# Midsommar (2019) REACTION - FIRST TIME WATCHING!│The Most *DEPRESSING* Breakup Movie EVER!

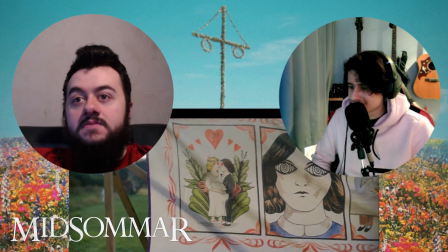8:33 making him go all messed up because of her.
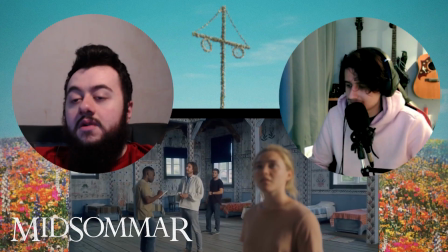8:39 That's all I can say.
And then finally, from 54 to 72, you become a mentor.
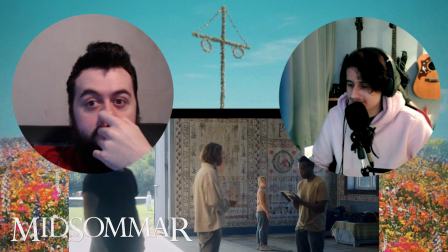8:45 Become a mentor.
What happens at 72?
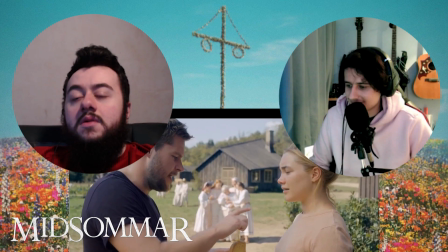8:53 But he's not joking, is he?
Happy birthday, dear Danny.
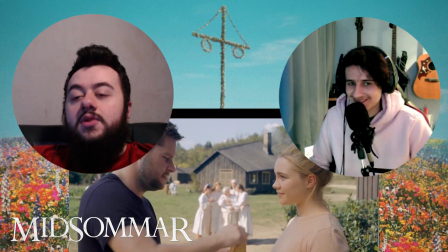9:01 Happy birthday.
See, it's the awkwardness of it again. See from that, if I get deep with that shot,
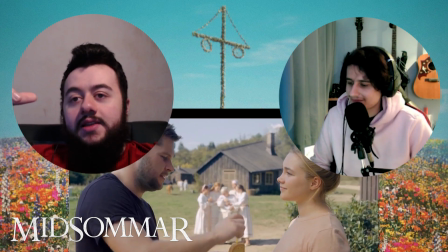9:07 showing the love and nature and the family, them all connected together, swaying together, and then it comes back to her life and it's just dysfunctional all over the place.
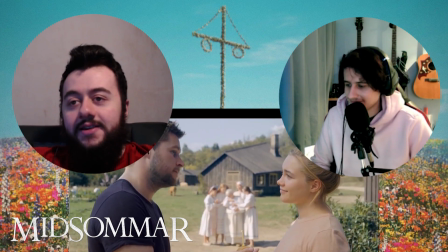9:14 Yeah. She's not happy, you see?
I'm sorry. Somebody should tell those girls they're walking stupid.
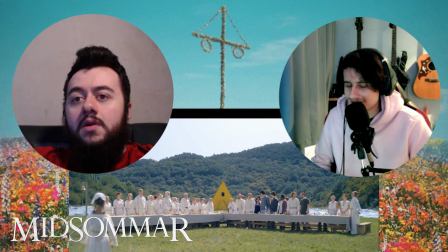9:23 I feel like I'm watching a creepy Wes Anderson film with the way those shots are like trolleyed and panned and flat. Yeah. I want to know what actually happens to them when they hit 72.
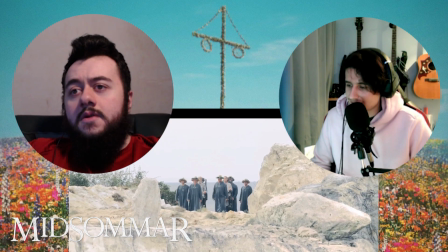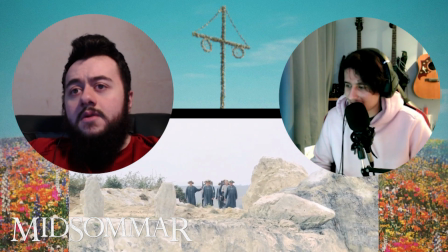9:44 I have a feeling something horrendous is about to happen. I think they're both 72. Okay. Oh dear.
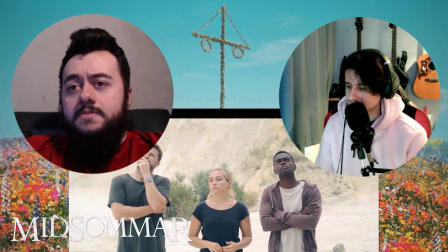The Horn of Gondor.
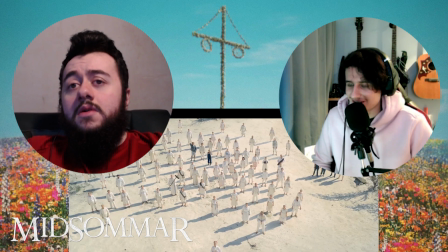10:07 God, it's going to be so tense. Just the music build up, the heights. That guy's got a massive hammer.
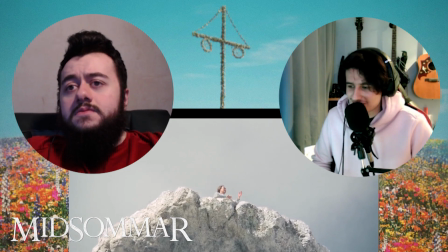10:18 Oh God, Jack, I'm so uncomfortable. I know.
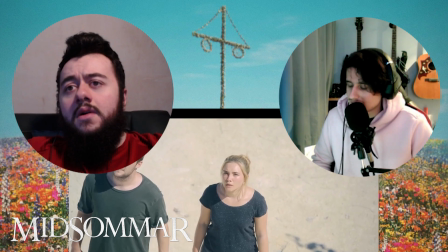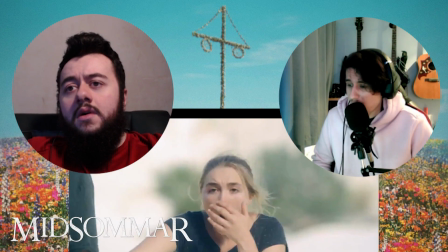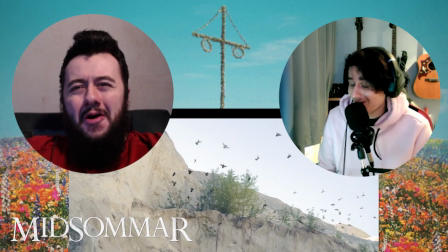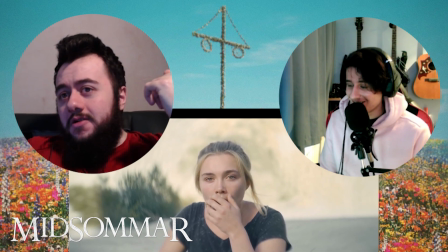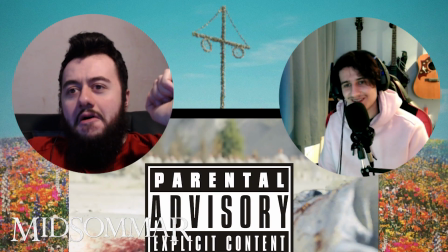10:41 This is worse than Hereditary.
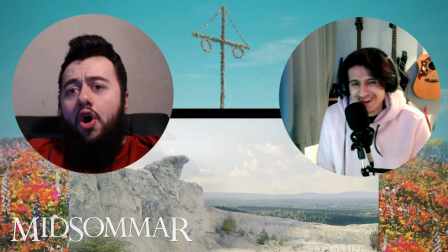10:47 No! Oh! Oh! He went down on his feet!
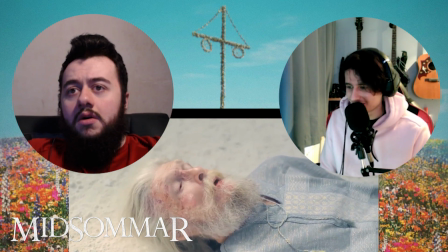10:56 That's why the guy's got the hammer, I'm guessing.
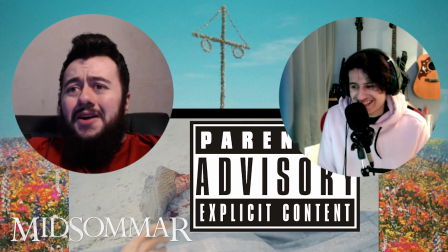Have you noticed a group synergy? How when one's in pain, they're all in pain.
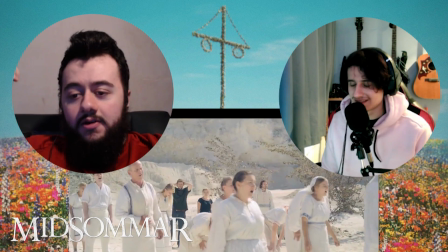11:12 That's not, they're in pain as well. Do you know what I mean? Hmm.
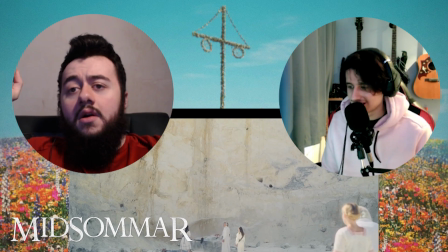See that? I don't like this, Jack. I do.
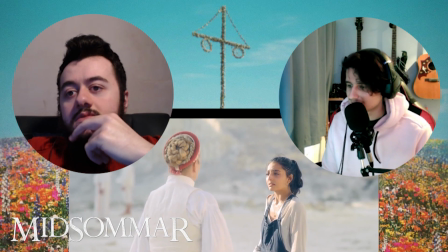11:29 Instead of getting old and dying in pain and fear and shame, we give our life as a gesture.
It's controversial. It's not a flip, but it's quite a nice concept, like the way they think like that. Do you know what I mean? Like in their head, like, you know what I mean? Give them a little poison and let them just jump off a cliff. I'm not saying like that's brutal, but the idea that they view it as, yeah, every member's got to stab them, not for the watch. That was horrible. I think that might be one of the worst things I've ever seen.
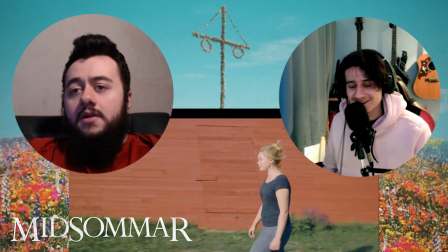12:06 Why would you go leg first? And it's just the way it was silent and all you heard. She's gone for a bit too much here. Yeah, I know. How did she not get nominated for anything for this? Yeah. I'm really struggling to understand it. And you've got things like, you know, Vin Diesel pops his tricep and it gets best supporting role, just as his actual tricep.
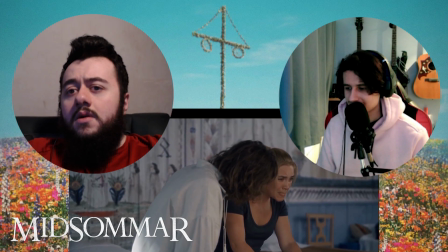12:23 Are you okay? I had a family here where everyone embraced me.
He's trying to swept me up. Embrace her into the family of the commune, isn't he?
I was raised by a community that doesn't bicker over what's embrace her in.
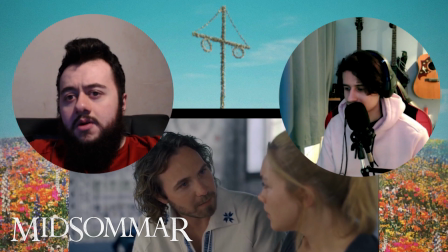12:38 Danny, do you feel held by him?
I know it. He's trying to nuzzle in.